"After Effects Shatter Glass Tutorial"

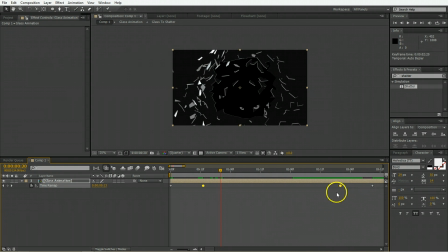Hold down Control or Command, click on them, turn them into these nice circles to auto bezier their values. And then you can see that it kind of gradually gets into the slowing, and then it comes out of the slowing as well.
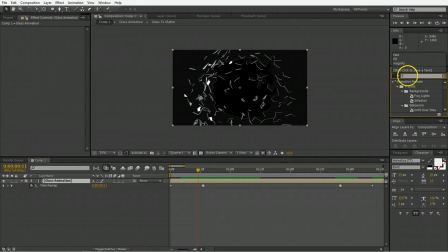And the last thing to add to all of this stuff is what's called a force motion blur, which will force these things to be blurry. So it's blurry, and then it slows down, so it's like the camera is speeding up to capture these things, but it lets you still have that nice motion blur when it breaks open.
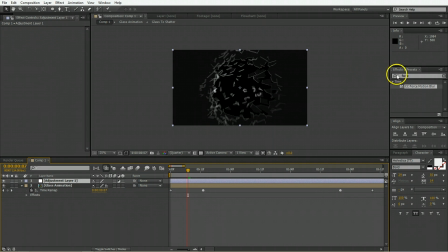So stylistically, we're also going to want to make a new adjustment layer, and on that adjustment layer, we're going to put a curves. I'm going to use this curves just to kind of make things a little bit brighter, a little bit more contrasted. I'm going to go into the red and pull some of the reds out.
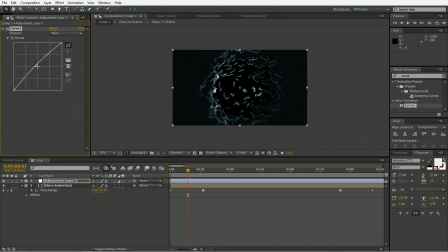And we're going to go into the blues and add some blues just to give it a little bit of a blue look, because for whatever reason, things at nighttime are blue, and we associate blue with dark things. Now we're going to create a new solid, make the comp size, keep it black, and put it below everything.
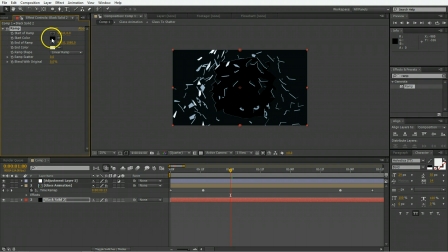And on this layer, we're going to put a ramp and make the start of the ramp to be sort of the lighter color,
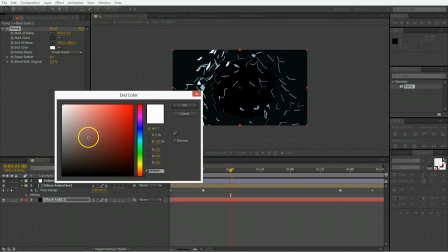so maybe a 20%, and the end color, make it fully dark.
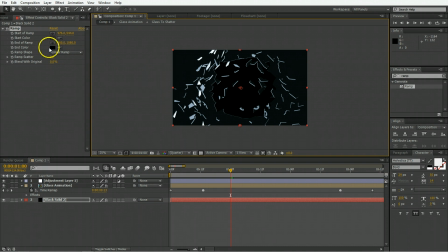Good. Set the start of the ramp to be in the center. Set the end of the ramp to be out of frame down in the corner.
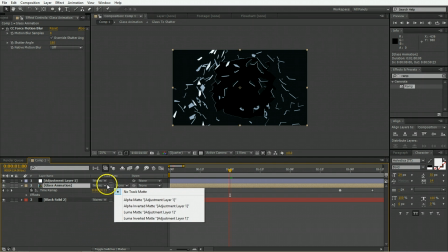And then set your glass animation to be on add so that you can see
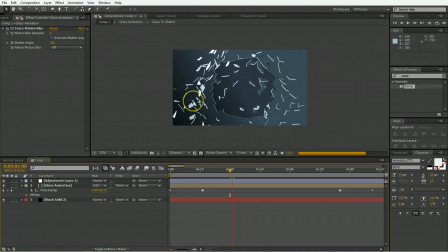We've got this nice gradient just behind, coloring everything, and maybe change the gradient to a radial gradient, and that looks quite nice. Although the linear gradient, you know, there's something to be said for that as well. So maybe just make this a little bit darker.
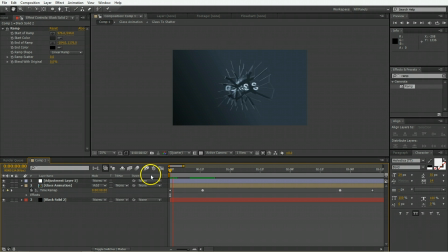I'm happy with those results. So now you have a nice shattering title of whatever you put on that first layer, and you can always go back to that layer, the glass to shatter layer, and then change this.
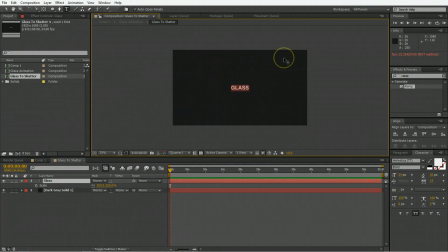So if you don't want it to say glass, it could say EC Abrams from PremiumBeat.com, and then you can have a nice little title here.
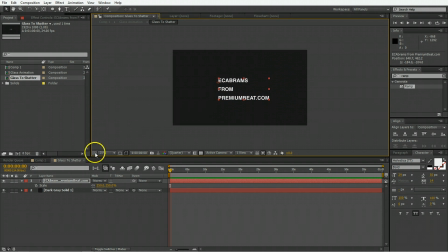So you might just want to size that up and put that in a better spot, but all told, that pretty much sums up what we're making. The last thing to do is, of course, export it, where you'll just set your work area and render it out.
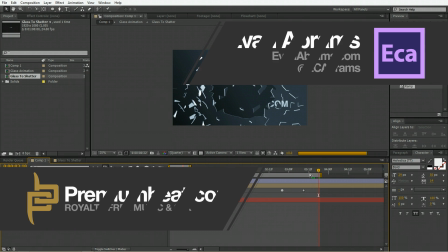So this has been Evan Abrams for PremiumBeat.com, your source for tips and tricks in After Effects and other applications on our blog. Stop by and learn some stuff, and of course come to PremiumBeat.com for all of your music and sound effects needs.
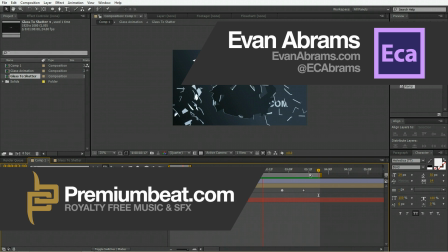I'm Evan Abrams, thank you so much for watching, subscribe to our channels, and I will see you around the internet.